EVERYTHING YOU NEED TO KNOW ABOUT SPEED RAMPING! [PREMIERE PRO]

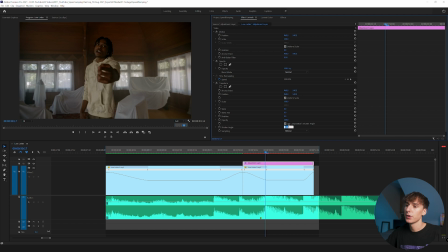506s
And the first thing you want to do in transform is bring up the shutter angle. If you bring it up to 180, it's going to look the most natural for the motion blur, and I'd recommend that. But if you want the motion blur to be a lot more apparent, you can bring it up to 360, or if you want it to be a little bit less noticeable of an effect,
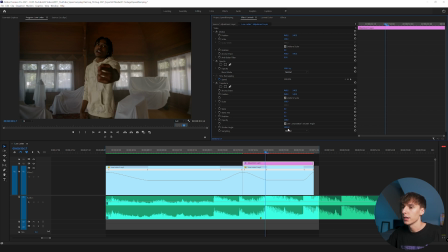521s
you can bring it below 180. But I always keep it right around 180. And then let's go ahead and have it zoom in where he points. We don't want it to be too robotic, so it's just going to zoom in maybe. So I'm going to start it at 100% scale, 3 frames before the beat drops, and then let's go 5 frames to the right,
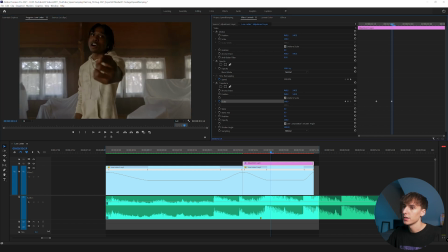536s
or kind of right after he points at the camera, and zoom it in to maybe something a little bit aggressive, maybe like 145. And I'm also going to go back to that first keyframe where it starts zooming in and keyframe the position, and then go to where it finishes zooming in, and let's go ahead and move it up just a bit so he stays in the frame.
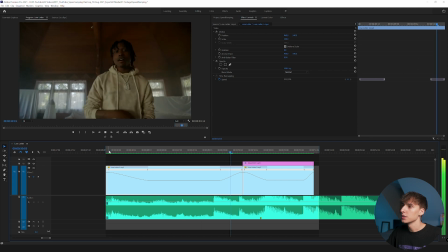554s
Now when you go ahead and render that out, you can see it zooms in and it kind of hits on the beat.
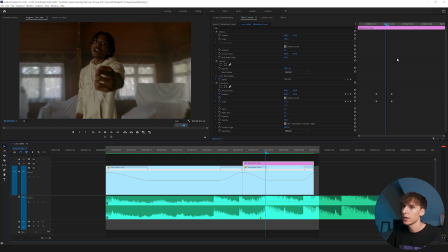559s
Let's go ahead and actually make that a little bit more aggressive. So instead of 5 frames total, let's go ahead and drag that like 2 frames to the right. So it's only like 3 frames total. Now it's going to zoom in a lot more harsh.
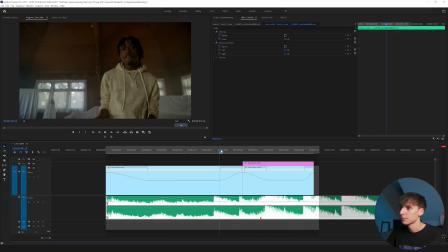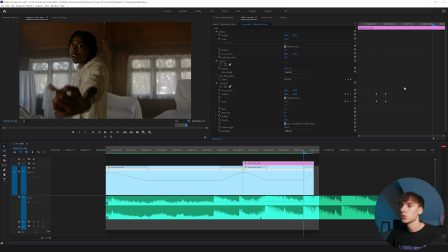577s
I really like the way that looks. One thing I like to do with the keyframes on the transform is highlight all of them,
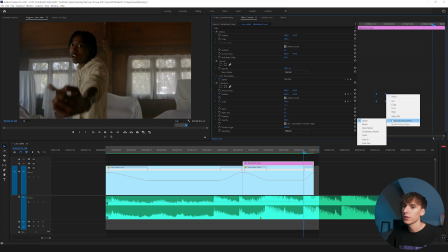583s
right click and go to temporal interpolation, and then go to Bezier.
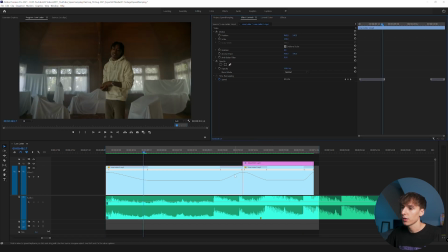587s
And that's just going to make it kind of like easy ease and kind of like what we did with these graphs to make it smoother. If you want to go more in depth, you can actually click these arrows and play with the graphs, but it is a little tricky in Premiere editing these graphs, so I normally stay away from that.
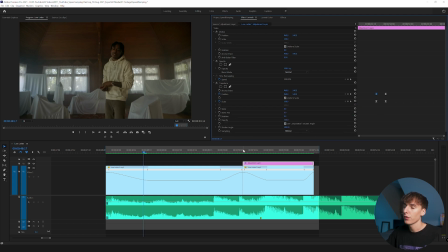601s
If you guys want a more in-depth tutorial, let me know in the comments and I'll go over it. But for like 99% of the time, I don't even tweak the graphs and Bezier does the job. So let's go ahead and see what that looks like now.
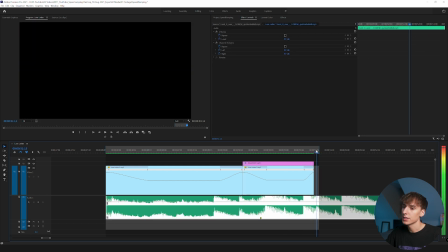615s
And you can hear in the beat, there's a snare right here. So I actually want it to go one extra frame. So to do that, I'm just gonna drag the speed a little bit slower in the slow motion and drag out that adjustment layer as well, just so it hits on the snare and trends and goes to the next clip.
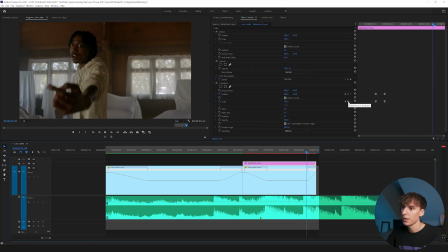631s
I'm also gonna go to this frame right here and keyframe the scale and scale out just a little bit, not all the way back to 100, but let's go to like 125. So it kind of transitions a little bit better. So it's gonna go from 145 to 125 there.
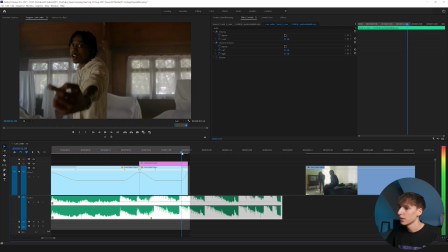649s
Now you can see it kind of bumps out and just has a little bit more flow to it. I like to do things with the pan and crop at the same time you add the speed ramp.
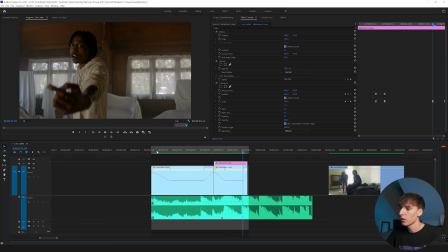657s
That way it kind of like sells the effect a little bit more and just has a little bit more flow and motion to it.
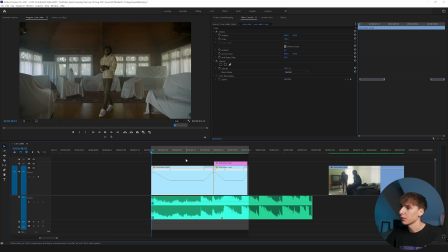662s
The first clip, I'm not gonna really add any pan and crop to because I like the way it looks and like the framing of the clip, and there's not really like anything you really need to emphasize on by zooming in.
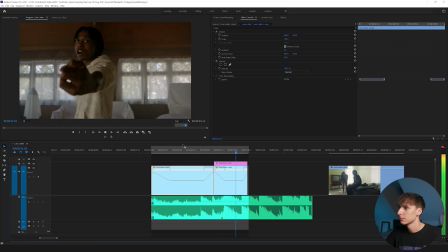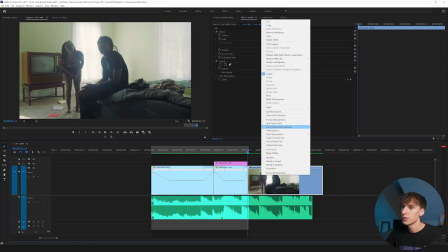676s
And then let's go ahead and add that third clip in. And like always, do the same thing, speed and duration, go to Optical Flow,
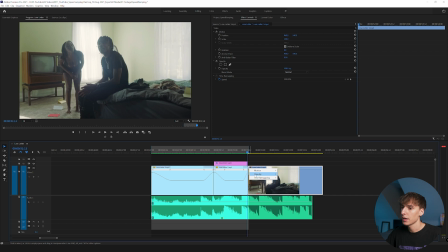683s
go ahead and click OK, right click on the FX box, go to Time Remapping, and then click Speed. I want, at this beat hit right here, I want him to be tapping his head for the first time.
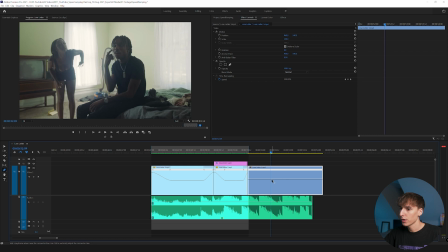694s
So let's go ahead and make a point where he's tapping his head. And then if you drag up the speed, you can see that that bar, that dotted bar, now lines up with the beat cut. And it's actually at 200%, but it really doesn't matter. It just so happened to be at 200%, the percent we've been using the whole entire time, but it doesn't need to be at that percent.
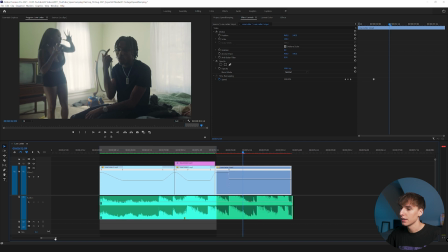713s
And I'll show you kind of what you can do if it's not in a second. So let's go ahead and drag that out kind of how we did before.
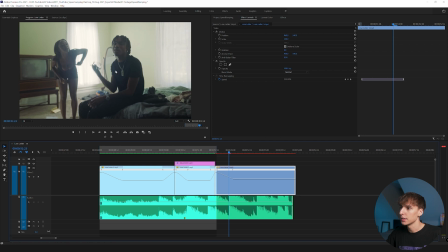719s
And now if we go to that cut, it's actually not, his hand's not actually on his head yet. So if you go ahead and drag that percent even higher, something like 250, maybe a little bit higher. If you're staying on the frame where you want it to hit, you can go ahead and just keep on dragging it faster until it hits on that frame.
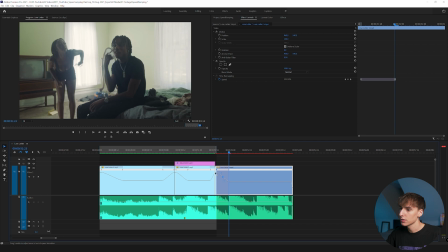738s
And then let's go ahead and smooth that out just a little bit. Let's go ahead and play that, see if that looks good.
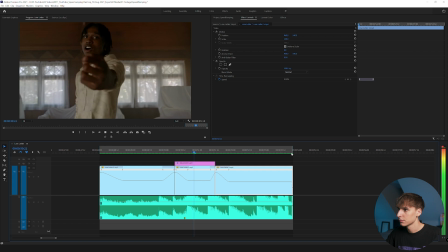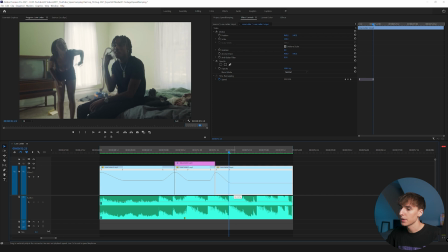748s
And I want it to be slow motion again when he's tapping on his head. So let's go ahead and make it, 80%.
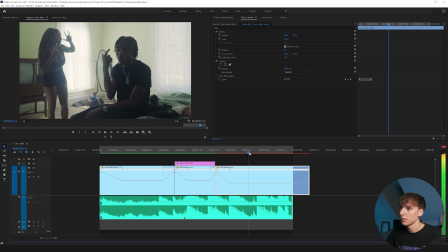754s
And then maybe go around here. We start singing again and let's add another point and bring it up to 100%.
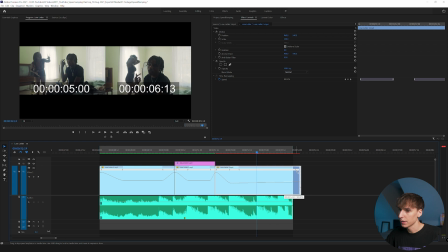768s
And then if you want, you can go ahead and just slowly ramp that. That's what I'm going to go ahead and do. This is not really that noticeable.
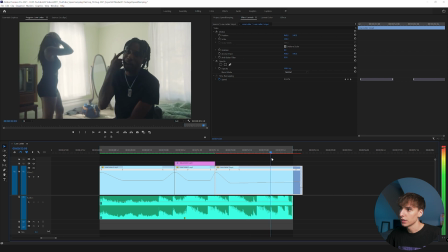774s
It's just going to be 80% and then slowly go back up faster. And let's just cut it where the beat's at.
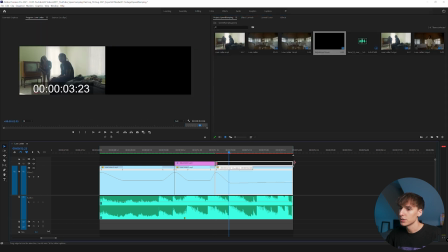779s
And then let's also go ahead and add another adjustment layer and do that same thing where it zooms in where he's tapping his head, just to add a little emphasis on some motions.
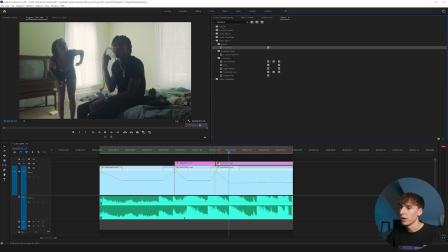788s
I always like to do that with the pan and crop where it has a little bit of emphasis on something that someone's doing. So let's go ahead and bring that shutter angle up back up to 180.
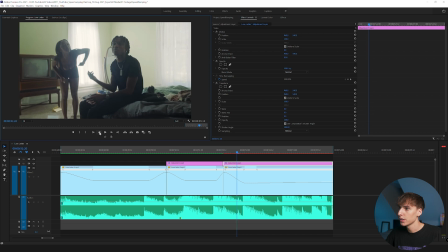798s
And then again, go back like three-ish frames or so, and then keyframe the scale.
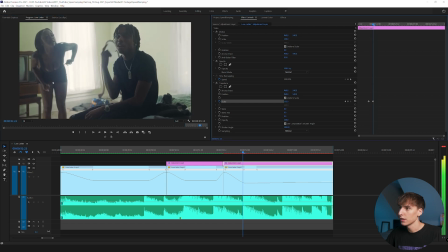807s
And then go to whatever you want. Right there-ish looks good. And I'm gonna keyframe the position also to its default spot at the beginning where before it starts zooming in. And then let's go ahead and frame them a little bit better. And I think that looks good.
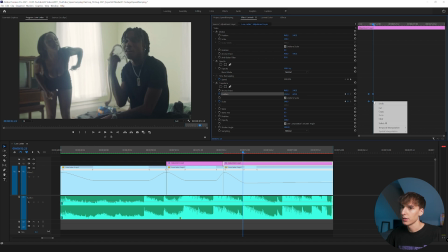821s
And then go ahead, highlight all those and go to Bezier.
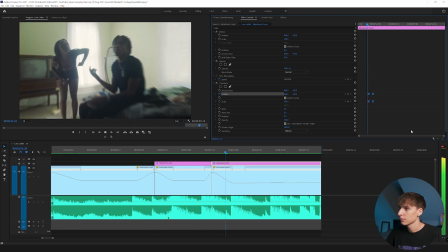That's a little bit aggressive for me, actually. Let's go like five frames from that. And this one's gonna be a little bit smoother of one.
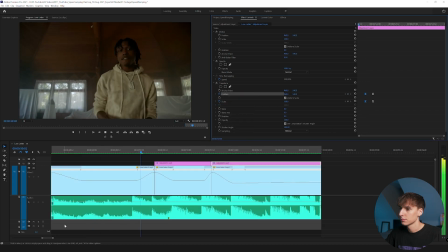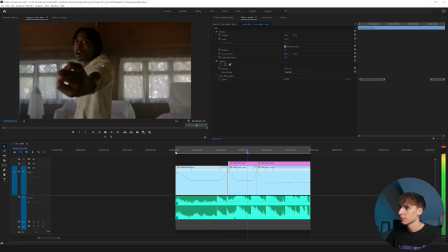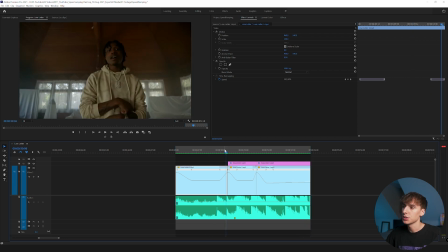851s
And I'm really liking how that's looking, actually. It's adding a lot of motion and flow to the edit without actually doing too much work. It's pretty simple to do and you can replicate this throughout your music videos. With that being said, you don't always have to start off with it fast and go to slow motion and then go back fast.
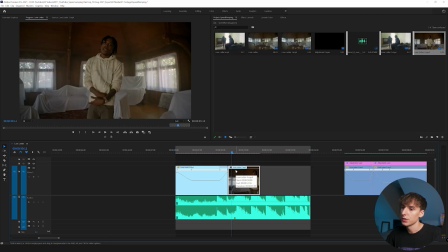866s
For example, here's the second clip with no speed ramping or anything. Let's go ahead and do that optical flow and then go to the time ramping and go to speed.
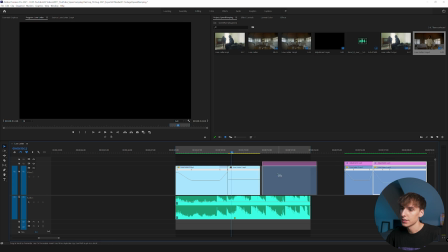877s
Let's go ahead and transition between this clip. So say,
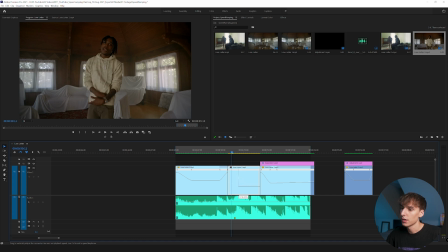880s
sometimes I see this is a technique that a lot of directors use is where they'll have it actually just have one clip that's like playing really fast.
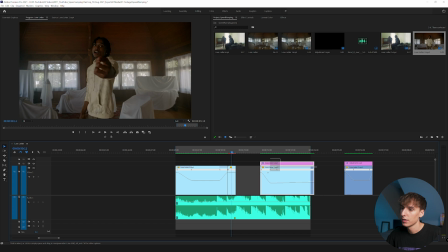888s
Let's go ahead and go 400 for right now and drag that over here.
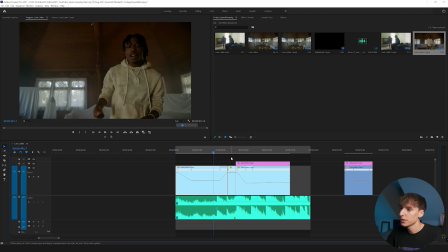893s
Now you can see that in between these two clips, you almost use this clip as a transition where it speeds really fast. I'm not a super big fan of how it looks, but I know a lot of people do it. And if you do it properly, it can look good in videos.
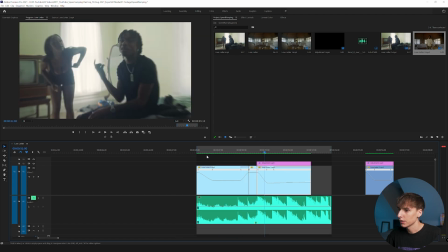905s
So go ahead and play that. I'll show you what that looks like. I'll go ahead and turn off the audio because it's not going to be synced anymore. And then go ahead and play it.
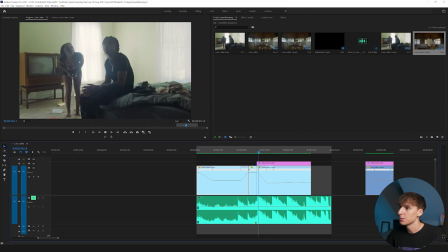914s
You can see how it kind of transitions between the clips and it's fast. And sometimes it looks good.
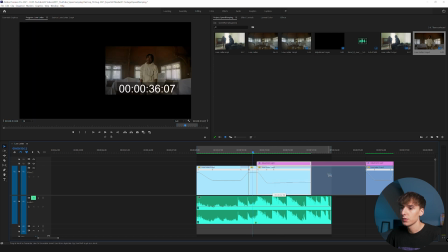920s
I think it looks pretty decent here, actually. But you can go ahead and do the same exact thing, actually, with the opposite.
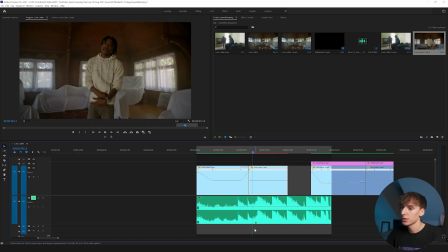926s
Say you wanted it to be B-roll and you wanted it to just be slow motion. You can make it 80% and then kind of cut on the beat again.
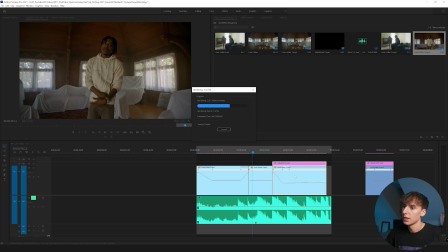933s
Not that we're even having the audio on. But you can see now when you play that, it's going to be just a full slow motion clip of that.
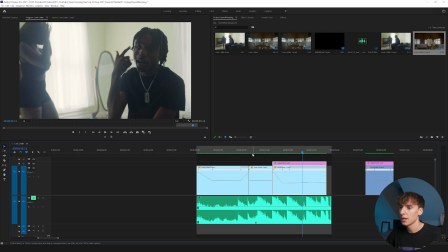940s
So changing the velocity of the clips and changing the speed of all the clips and adding pan and crop and adding all these digital zooms and stuff can really like upgrade your music video.
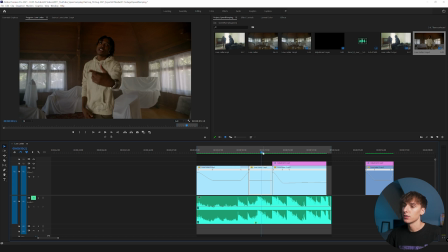949s
And I think it's essential to add into some music videos. And it's a really good skill to have to kind of be able to tweak and change the flow of your edit. But yeah, guys, that's pretty much all I got for you guys in this one. If you made it all the way to the end, like always, I do appreciate you. If you haven't already, like, comment, subscribe, do all that YouTube stuff. If you want more tutorials like this one or more in depth, let me know in the comments down below.
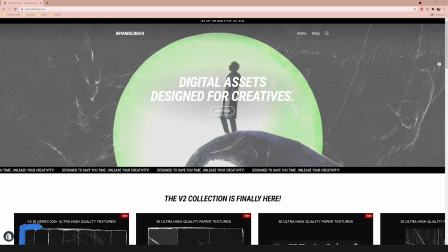967s
Follow me on all social medias. I'll have them linked down below. If you want to support the channel and also get some music video editing packs and presets, go ahead and check out my website, briandelmata.com. But yeah, that's pretty much all I got for you guys in this one. Peace.